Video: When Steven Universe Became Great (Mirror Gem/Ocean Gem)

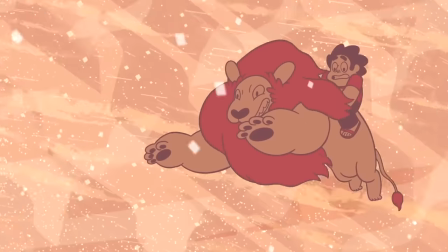14s
Every Steven Universe fan likely has a different point in the series where they would say it became truly great.
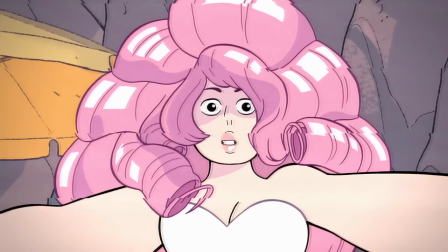21s
Some would say it's a point towards the end of the first season, such as Lion 3, Rose's Scabbard, or even Jailbreak,
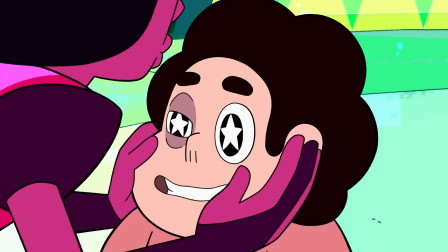27s
while others will go earlier, pointing to great scenes and episodes like Giant Woman,
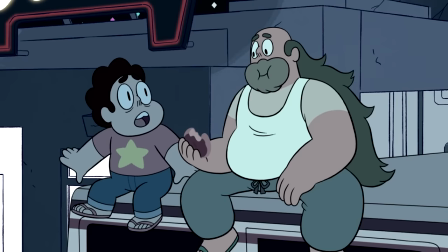32s
Lars and the Cool Kids, or Rose's Room. And while I do love many of the episodes in Season 1A,
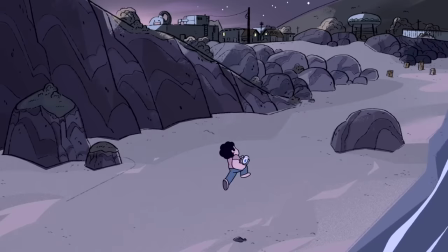38s
I think the first moment of true greatness in the show comes at the tail end of that first chunk of episodes in the mid-season finale,
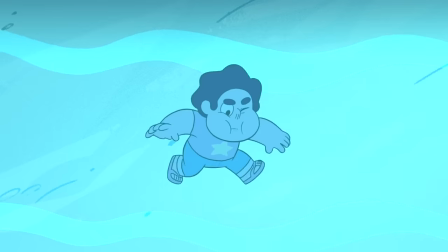47s
Mirror Gem, and Ocean Gem, and that's what we're talking about today.
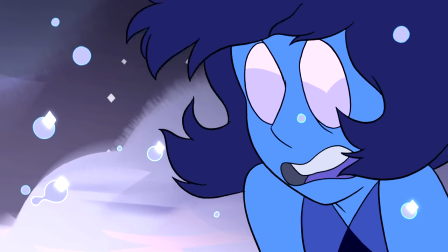51s
In this video, we're going to go through the first two-parter of the franchise and discuss how the introduction of Lapis Lazuli shook
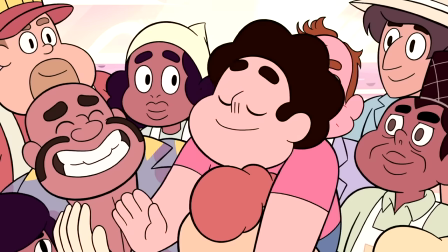58s
up the foundation of Sea and Universe in a way that allowed it to become the truly fantastic show it was destined to be.
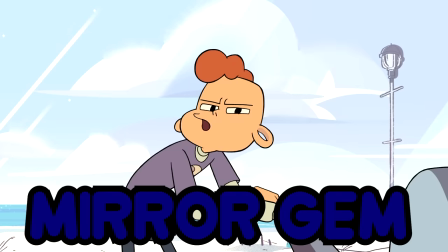66s If you know what I mean.
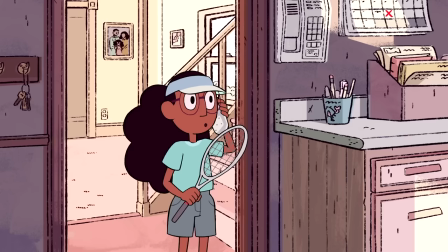70s
The beginning of this episode utilizes the 24 outings before it to lure the audience into somewhat of a false sense of security,
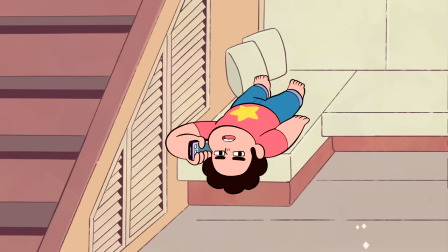79s
as we open to a phone call where Connie both explains her absence from the first half of this two-parter,
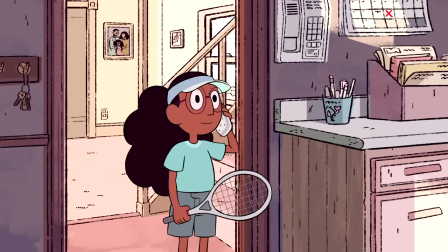86s
while also giving a pretty vague explanation of what school is to Steven,
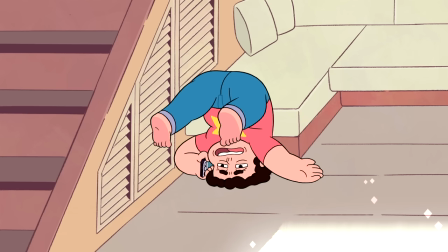90s
something that does definitely hit quite a bit differently after episodes like Mr. Universe,
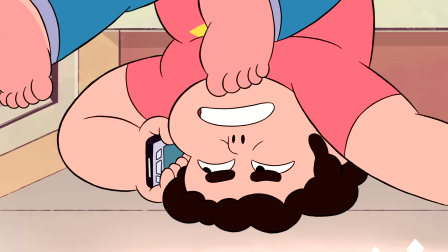96s
but at this point in the show, it's pretty easy to just laugh at the fact that Steven doesn't know what a school is.
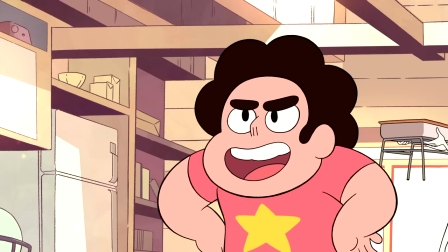102s
But besides the beginning of this episode luring the audience into believing they're watching another comedy-centric episode of the series,
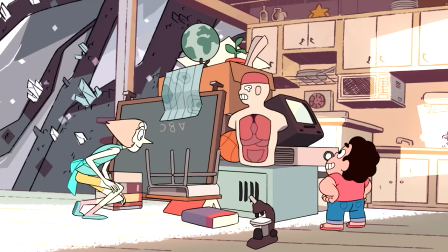109s
it also works to reinforce the idea of Steven's odd upbringing in comparison to the other kids his age,
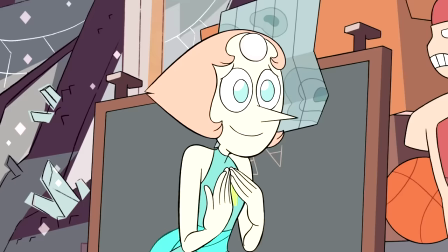116s
as his alien caretakers don't even know what school is either, and Greg certainly wouldn't find it necessary to explain it to his son.
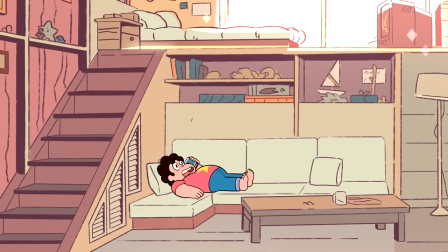124s
Anyway, a few gags later, including this line which feels shockingly self-aware for the show nine years later,
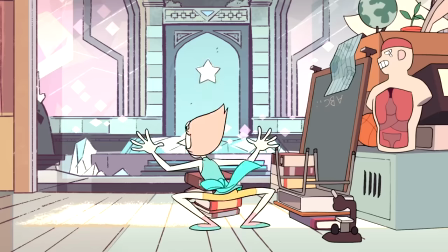131s
and Pearl summons the mirror that will take most of the focus for the rest of the episode,
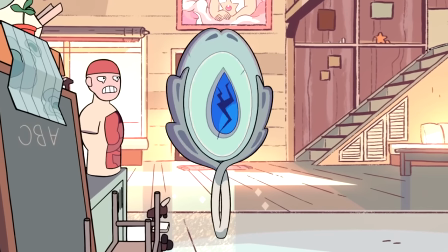139s
which, while it is broken, does end up teaching Steven more about gem culture than Pearl ever could have imagined.
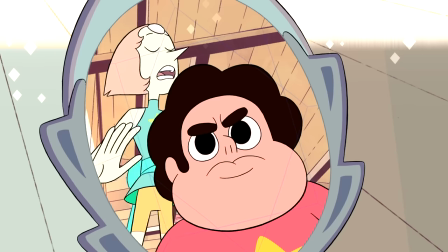146s
And while it is somewhat uncharacteristic for her to give up on teaching an enthusiastic Steven just because the mirror isn't cooperating,
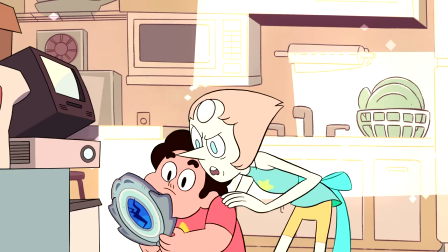155s
the gag with her spending the rest of the episode in the background trying to make everything symmetrical is pretty great,
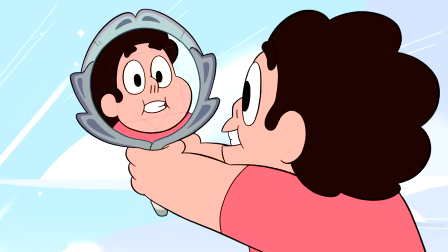162s
and it sets Steven off into Beach City for some mirror shenanigans.
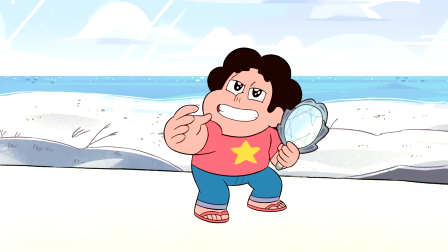166s
Steven hanging out with Lars and Sadie is mostly meant to just give the mirror some sound clips to work with later,
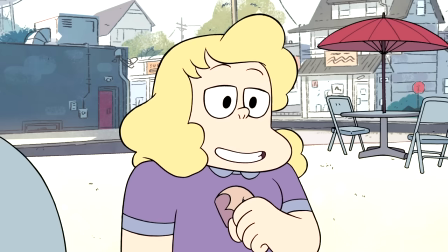172s
as well as setting up a great gag at the end of the next episode,
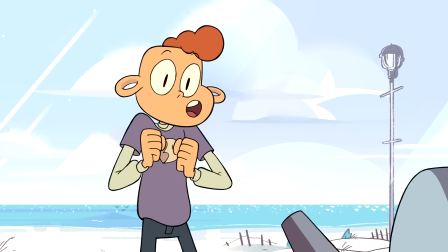176s
but I do appreciate they still include a little bit of foreshadowing in Steven's conversation with the Big Donut employees,
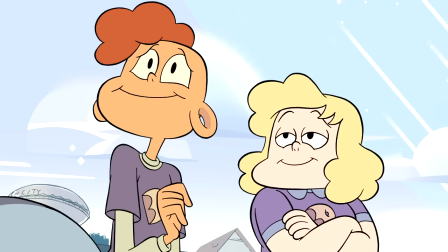184s
as while Lars talks about summer vacation bringing out-of-city babes into town,
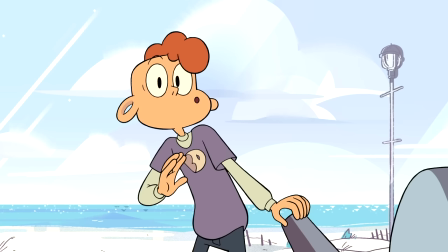189s
Steven ends up being the one with a girl from significantly out of town by the end of the episode.
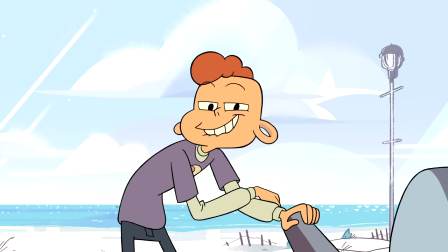195s
Moving on, once Steven moonwalks out of that awkward conversation,
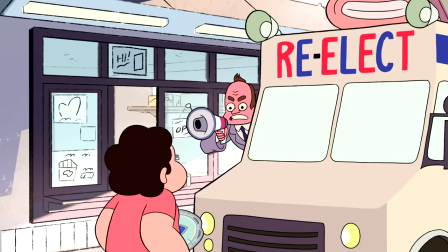199s
the first and and arguably smallest twist of the episode kicks in, as the mirror begins to use sound clips from the episode to communicate with Steven,
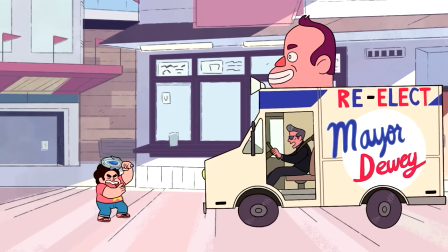208s
first saving him from the tires of Mayor Dewey's campaign van.
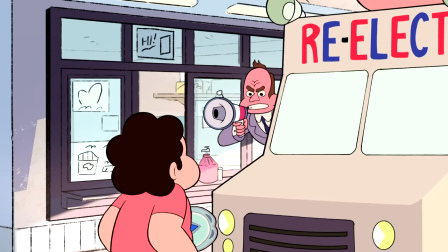213s
And while this first line from the mirror introduces the really cleverly done gimmick of the episode, I think what truly emphasizes the eeriness of it, which doesn't even faze Steven, is its second line in response to his question.
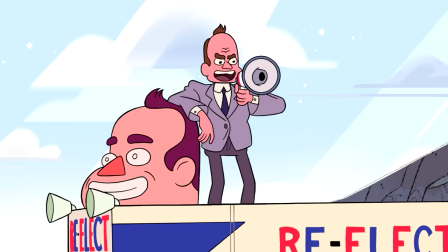231s
While the eeriness does disappear for a bit, as the mirror assists Steven with fart jokes in a scene that's a bit too clever to dislike,
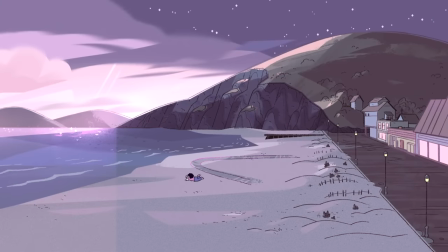240s
the episode completely switches moods as the sun goes down, giving us a completely different palette and atmosphere for the second half.